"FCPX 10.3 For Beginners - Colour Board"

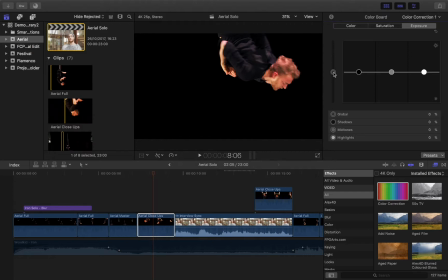(8:13)
So the exposure, similarly, we have our globals. If you bring the globals up, that is going to expose the entire image.
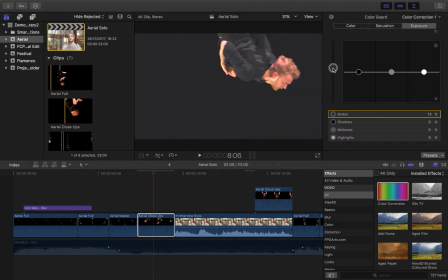(8:21)
It's increasing, yeah, how much the image is being exposed. It's going to get basically lighter or darker, essentially. You bring the global, the entire image is going to get lighter. Bringing it down, the entire image is going to get darker, less light is being brought in.
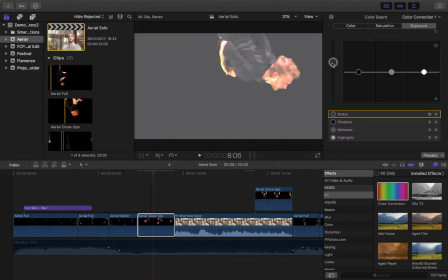(8:34)
So most of the time, again, you tend not to want. I mean, this is a creative look.
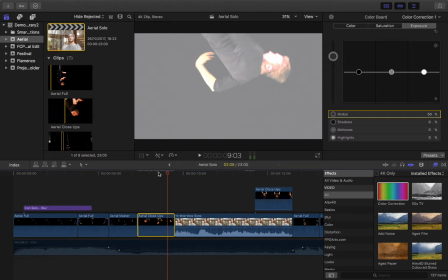(8:39)
You can kind of work with these types of images or ideas for if you have a particular look that you're trying to achieve. But for us working on making our images look nice and natural, we're going to keep this pretty much where it is.
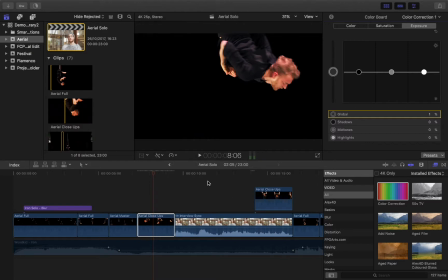(8:53)
If you had an image that was under or overexposed, overexposed is difficult to deal with because very often you end up with sometimes you can't bring back areas of light that have been, let's do it with this one again so you can see,
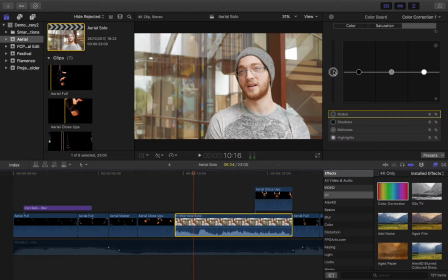(9:07)
sometimes you can't bring back areas of light that have been washed out. And if you have too much dark, sometimes when you bring up the brightness, it ends up being too grainy. But we'll have a look here. So a little bit actually dropping the exposure of this one. It's actually not bad. It kind of makes the colour a little bit richer. So it won't be too bad a decision to use that in this one here.
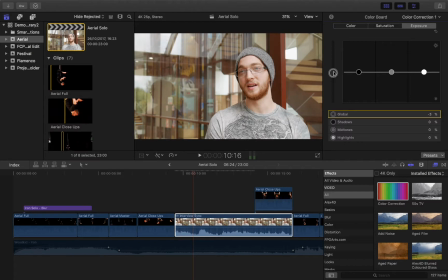(9:27)
If I was to up it, again, it's going to get very, very washed out and white. But it might be useful for different lighting situations.
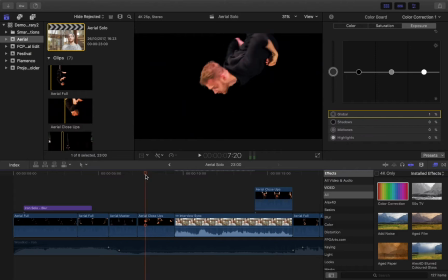(9:35)
Let's go back over here. So this, yeah, if you want to create an image basically of high contrast, what you want to do is to deepen or darken the blacks, or lighten the whites.
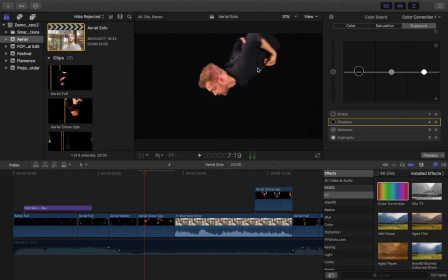(9:50)
So if I take my blacks here, the blacks are, they're pretty black, just gonna just adjust, as you can see, this area here, it's a little bit more dark here. The lights lifting the whites, you're going to reach a point where it's really overexposed and washed out, but a little bit of increase in the white just increases that dynamic contrast.
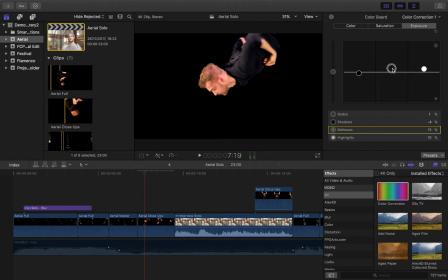(10:10)
And then you can make a decision as to where your mid-tones lie within that, so it's making no adjustments to the dark at all. But you can see as I increase that, you get this kind of little bit of grain and noise when you increase beyond what the camera was able to capture.
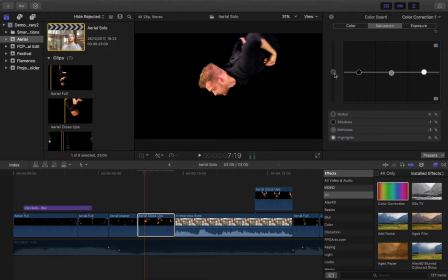(10:25)
If I was to take this then and go back to my black and white scenario, actually, you can see this is where playing with the shadows starts to become really interesting in the types of effects that you can kind of work with. That nice high contrast black and white imagery can look quite cool.
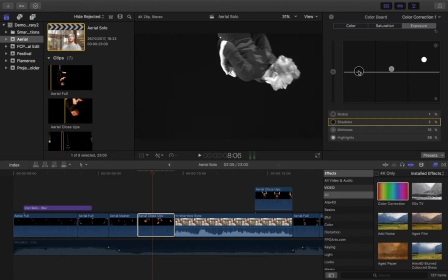(10:42)
Or you might decide that you do actually want a bit of like that kind of global, sort of slightly kind of washed out look. Create a little bit of a kind of softer, almost matte look to it.
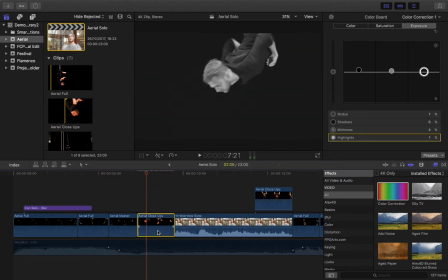(10:56)
You can have a place. There's lots of different options available to you. It really is one of those ones you just have to have a play with. What kind of look do you desire, and what imagery do you need in order to achieve that?
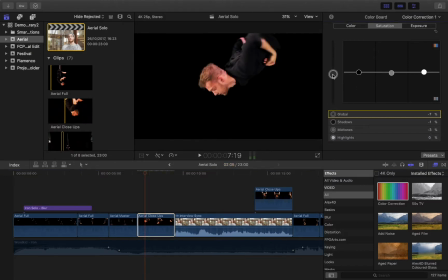(11:09)
Let's go back to my saturation there. Just bring it back up. Slight desaturation is quite nice. So that's just kind of overall a little bit of play. One of the main things it can be really useful for is to for color matching. If I take this, actually, I'm going to just disable this colour correction for a moment.
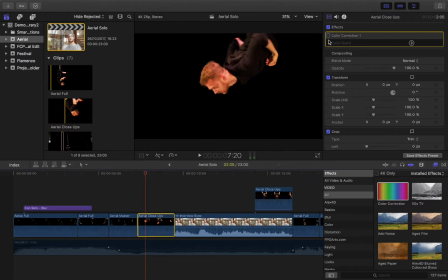(11:28)
Just going to go back to where it was. You can see already the difference that's made. Skin looks much more softer, a bit more natural to this kind of like harsh, bright yellow light that we had. So let's go to two clips here, actually, which are very different. Show them kind of different lighting situations.
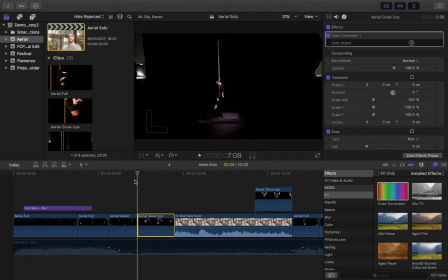(11:45)
So I'll bring this on, copy and paste a version of this clip in its original form. So this clip here is where's my yellow one? Oh, this one's got a bad. Let's take this off.
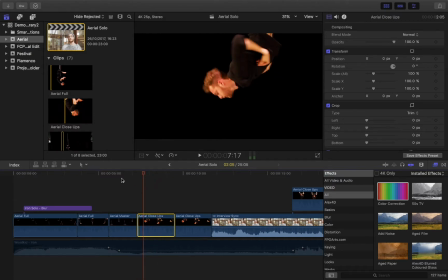(11:58)
Okay, so this is our original clip, which is quite warm and yellow. And this clip was shot with a different camera with different settings, and it's a little bit cooler. You can see, and it's a little bit more desaturated. So let's say we decided actually this is the color state that we want everything to match, because it kind of matches with some other cameras that we have.
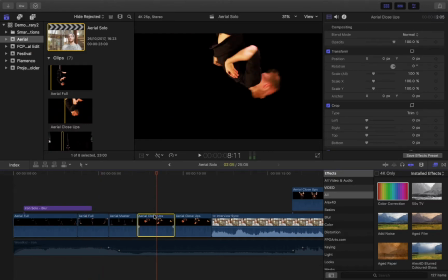(12:18)
This can come in quite handy.